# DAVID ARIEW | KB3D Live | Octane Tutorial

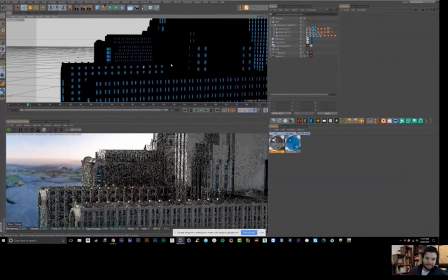61:58 I mean, sound effects can make everything. Yeah, they totally made this piece like so much better.
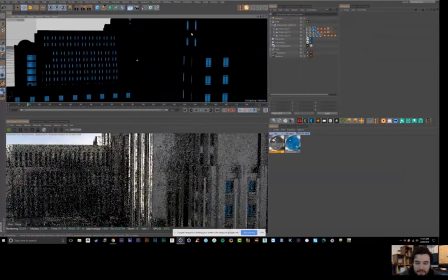62:05 So let's just jump in here and I'll quickly show you texturing process. This isn't going to be this is not all that advanced.
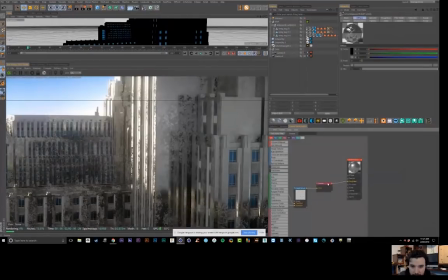62:12 So I think that this one here is literally just a roughness map. So if we look at here, it's just this texture DR7 that's popular. I think it's from Raphael Rao, and it's crunched down with a gradient, and then that's it.
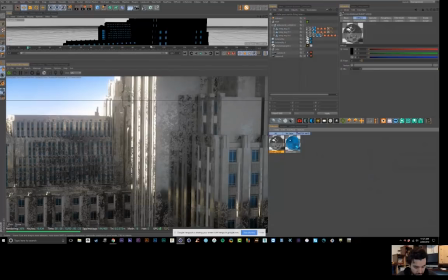62:27 Like, it's just a metallic shader, but I'll generate a little bit of a nicer one here for us to show like what my texturing process is. So I can just create a glossy material here, and I'll just overwrite it by holding down Alt and dragging it over top.
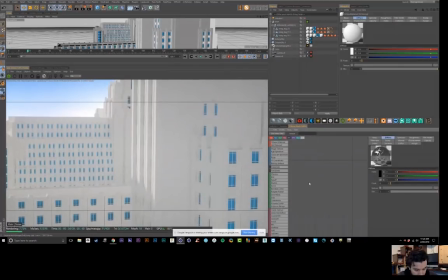62:44 Cool. And then come over here, and so to make a metallic material,
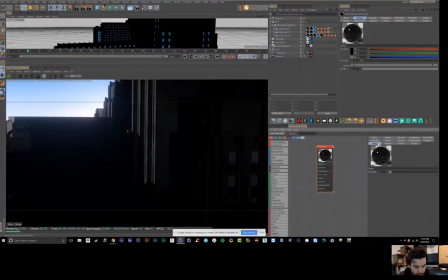62:52 I'll just set the diffuse to black and index up to 5 or greater.
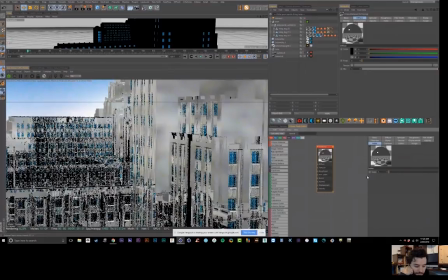62:59 Or if you want a full mirror surface and go crazy, then you set it to 1. And I'm going to back out here because we don't need to be, I think we want to,
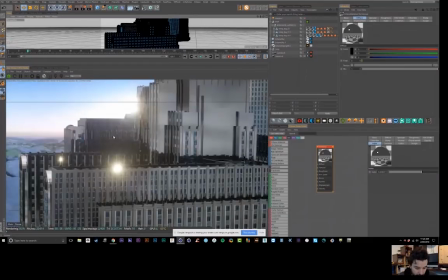63:08 you want to texture to some degree in the environment you're going to be, from the perspective of the camera. So, the lighting matters a ton. So, again, I'm always, going back and forth between the lighting and the texturing because they play together so, importantly.
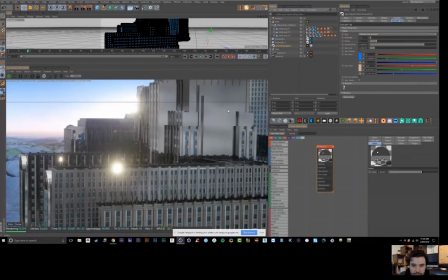63:26 If this were front lit or lit from a different angle, it would totally change how much bump you're perceiving and all this other stuff. So you kind of want to play those two factors against each other, go back and forth until you arrive at the look you're going for. Same thing with even the camera controls, shallow depth of field, the contrast.
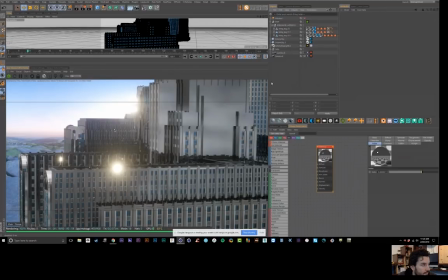63:44 So I kind of mess with all that stuff in unison to try to arrive at a look.
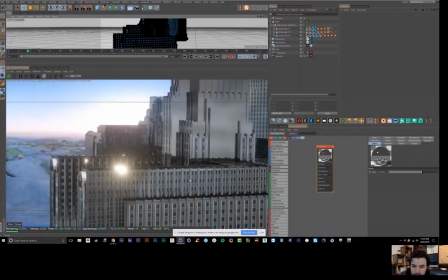63:49 And I also want to be aware of what my focal length is and how close I am to whatever that thing is to know how detailed I need the texture to be.
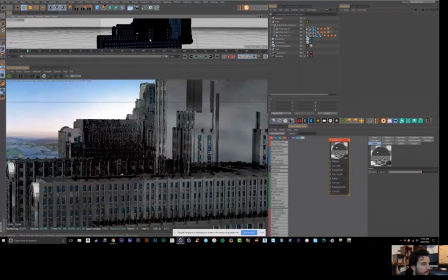63:57 So in this case, maybe let's get up a little bit closer and maybe pay attention to this wall here.
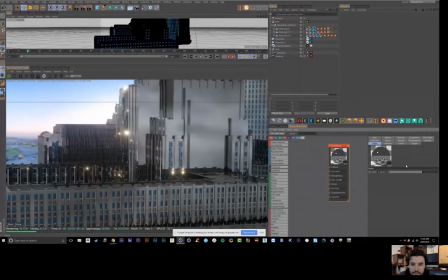64:04 So right now we've got just a simple metal.
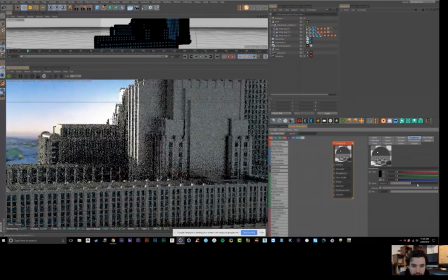64:07 And if I were to make this rough, if we were to look at this, this is already pretty damn close to the final look.
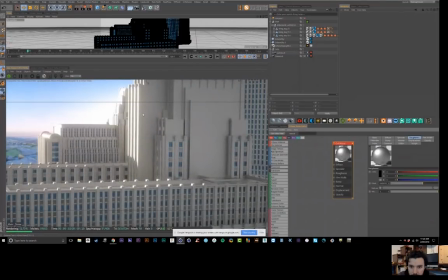64:14 And you can see how much of that is generated just from the lighting, right? So that's this daylight here, again, mixed with, this one's the backdrop, this one is the primary environment that's, casting the fill, and then this is the daylight, which is causing that nice side lighting here and kind of backlighting.
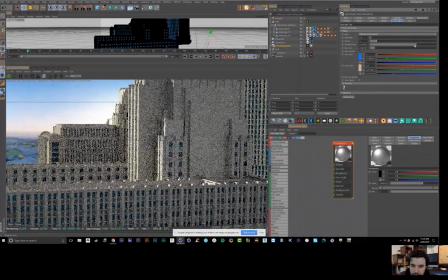64:33 So at another angle, you get something totally different and not as nice. Like this looks shit, like this is really bad, so I tend to never go for front lighting because that flattens out.
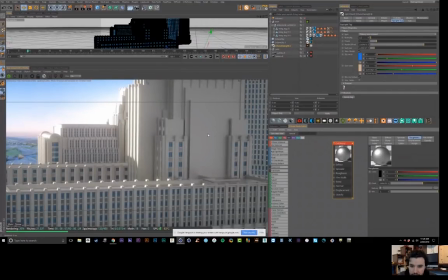64:50 This is essentially, because even though we're using 3D objects, it's all being displayed on flat monitors, so it's still 2D, and you're trying to bring out those shapes and create that contrast between light and shadow.
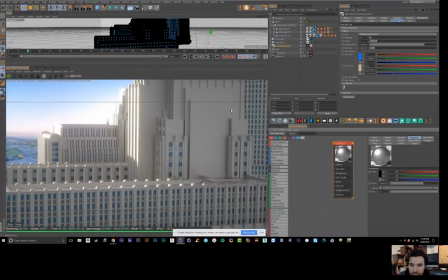65:03 And when you front light something, it's like an onboard flash on a camera, where it just flattens out someone's face, and we don't really like that look. It's not attractive because you don't see the shape of the face. So you're trying to bring out these shapes essentially. And I didn't get into lighting until Octane, because Octane allows you to do this in real time,
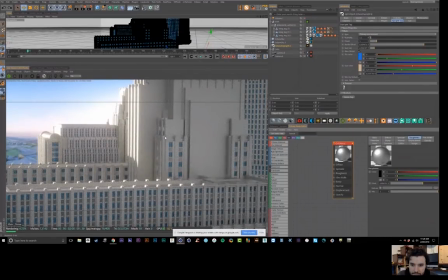65:21 whereas before with like physical renderer, or these like CPU renderers, I mean, not necessarily like Arnold's, like a lot of these third-party render engines are awesome and they give you that same IPR, but the IPR is just everything, with this stuff, because it allows you to art direct in real time. So lighting was extremely hard before that, where,
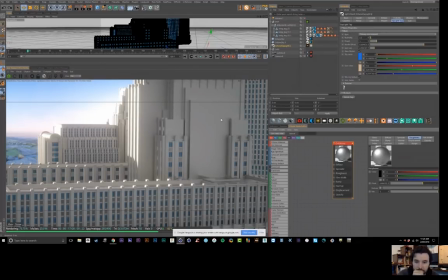65:39 you'd tweak it and you'd like see one little peek into your image, like one little bucket forming, and you're like, oh, I guess that's not right. And at some point you just give up, and just, it's good enough. But here you can really, that's what really speeds things up. It's not necessarily the final render times, it's that art direction process and the back and forth and the ability to,
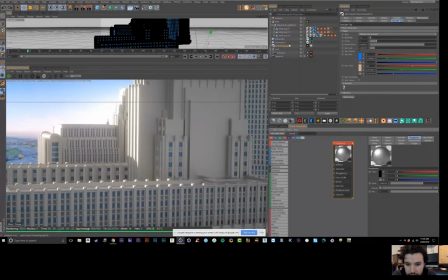65:58 make much higher level imagery because of this software.